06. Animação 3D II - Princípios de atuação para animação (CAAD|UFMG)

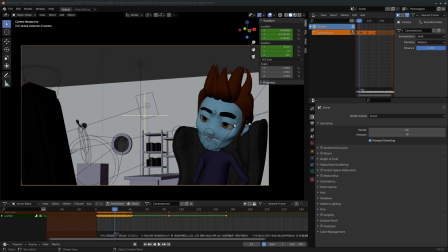Então daí nós temos na construção do olhar, então a pálpebra dele sempre mais abaixada, as sobrancelhas sempre mais abaixadas também, para tentar demonstrar e a testa franzida,
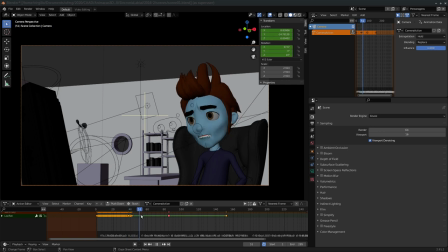para tentar demonstrar essa expressão de falta de paciência, de descontentamento, de... Poxa, é óbvio, cara, que você não pode ir vestido de Blade, você é um vampiro, você vai vestido do nosso algoz, né?
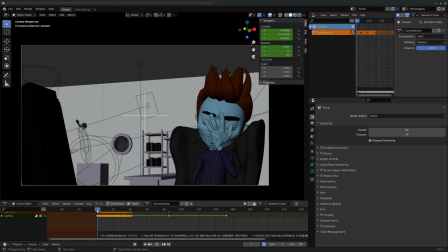Não, não faça isso. Então, essas são as perguntas por trás, né? São as respostas, na verdade, às perguntas feitas para esse personagem. Por que que ele está falando isso? Por que que ele está falando que ele não pode ir vestido como Blade?
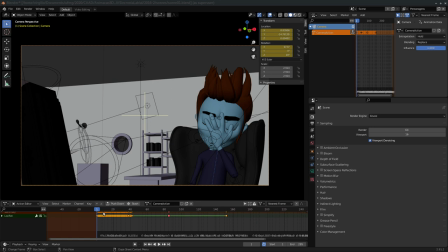Ele está falando porque, poxa, ele é um vampiro e é uma ofensa ser vestido como Blade. E é óbvio que não pode ser vestido como Blade. E por ser óbvio, quando a gente vai explicar algo que é extremamente óbvio, né, nós estamos
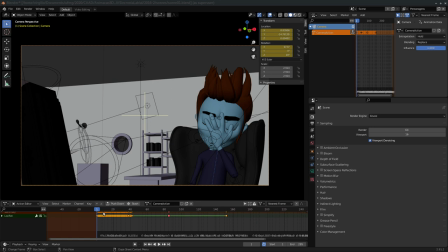num contexto do país em que aquilo que é óbvio precisa ser repetido diuturnamente, e isso é um processo muito cansativo. Então esse cansaço que, por exemplo, a gente tem
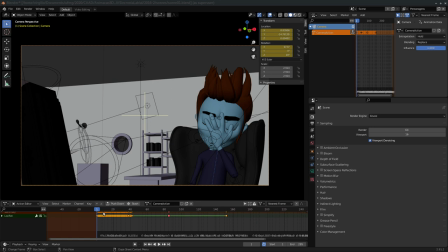para dizer, por exemplo, que não é uma gripezinha, que temos mais de 200 mil mortos, esse, por conta de uma pandemia, né, esse mesmo tipo de falta de paciência,
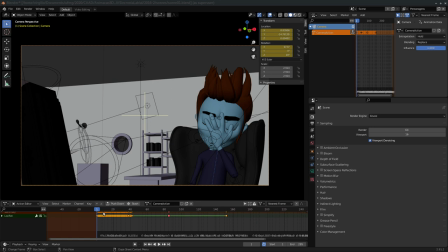de poxa, nossa, cara, não faça isso, é o tipo de pensamento que nós poderíamos passar para esse personagem. Ele está tendo que ser obrigado a falar o óbvio para uma pessoa que não tem noção.
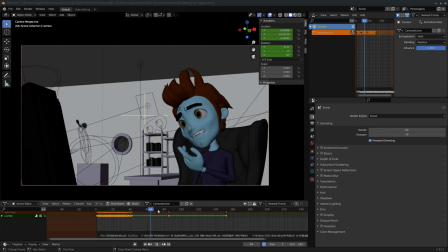E a pessoa que não tem noção é o segundo personagem que ele está no segundo quadro aqui.
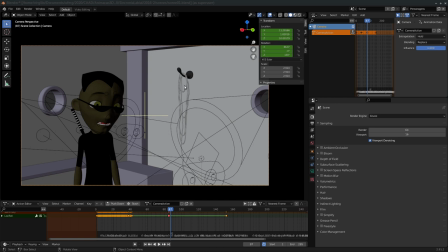E aqui a escolha desse quadro já coloca a câmera acima dele, que seria não a visão do primeiro personagem, mas já diminui esse segundo personagem ao olhá-lo levemente por cima, e as escolhas de atuação dele,
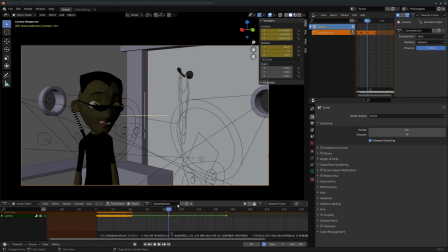feitas para ele, fazem com que ele se demonstre inseguro ao fazer gestos em excesso e gaguejar, né? Então, por exemplo, ao reproduzir o áudio.
Então ele fala, yeah, but vampires love, né?
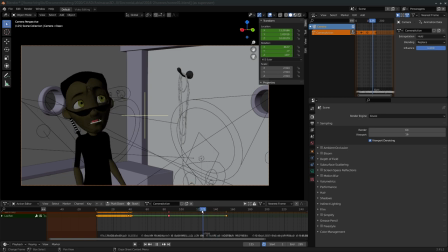Então ele gagueja ao tentar explicar, porque ao ser confrontado aqui com uma ação de desprezo mesmo do primeiro personagem, ele se vê desequilibrado.
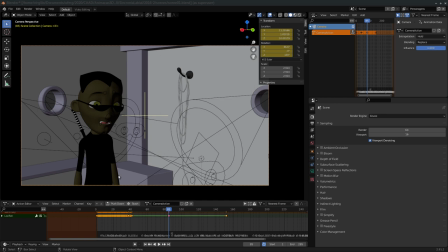E ao se desequilibrar, ele gagueja, ele tenta gesticular, tenta se explicar, para falar, poxa, nossa, essa aqui foi minha escolha, porque apesar disso que você está falando, os vampiros gostam do Wesley Snipes, não do Blade, do Wesley Snipes.
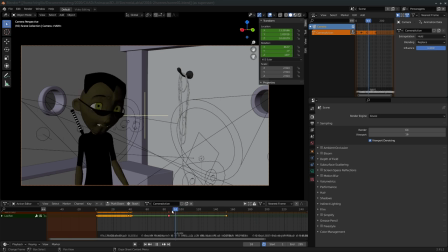Então, as escolhas de atuação aqui, ó, em que ele levanta os ombros, e ele tem uma cabeça mais inclinada, e ele tenta, então, com as sobrancelhas e olhando para cima, ele...
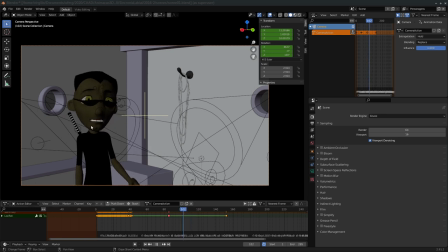E mesmo com a boca, então, modos de falar e que puxam os cantos da boca dele para baixo, né? E gesticulações como essa aqui, em que ele
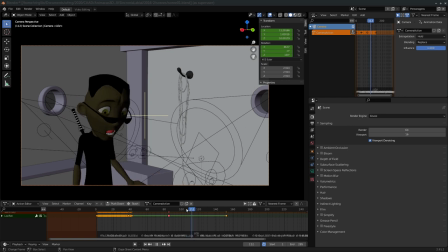tenta explicar e daí sim há um motivo para ele fazer esse gesto com a mão, né? Não são gestos gratuitos. Ele tenta aqui fazer essa explicação. Ele falou, poxa, não tem tanto problema assim.
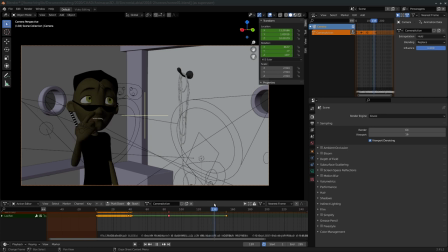E como resultado, há inclusive uma animação secundária que ela também tem motivo de existir, que é o óculos dele. Ele se desloca no meio do caminho e ele precisa arrumá-lo, né?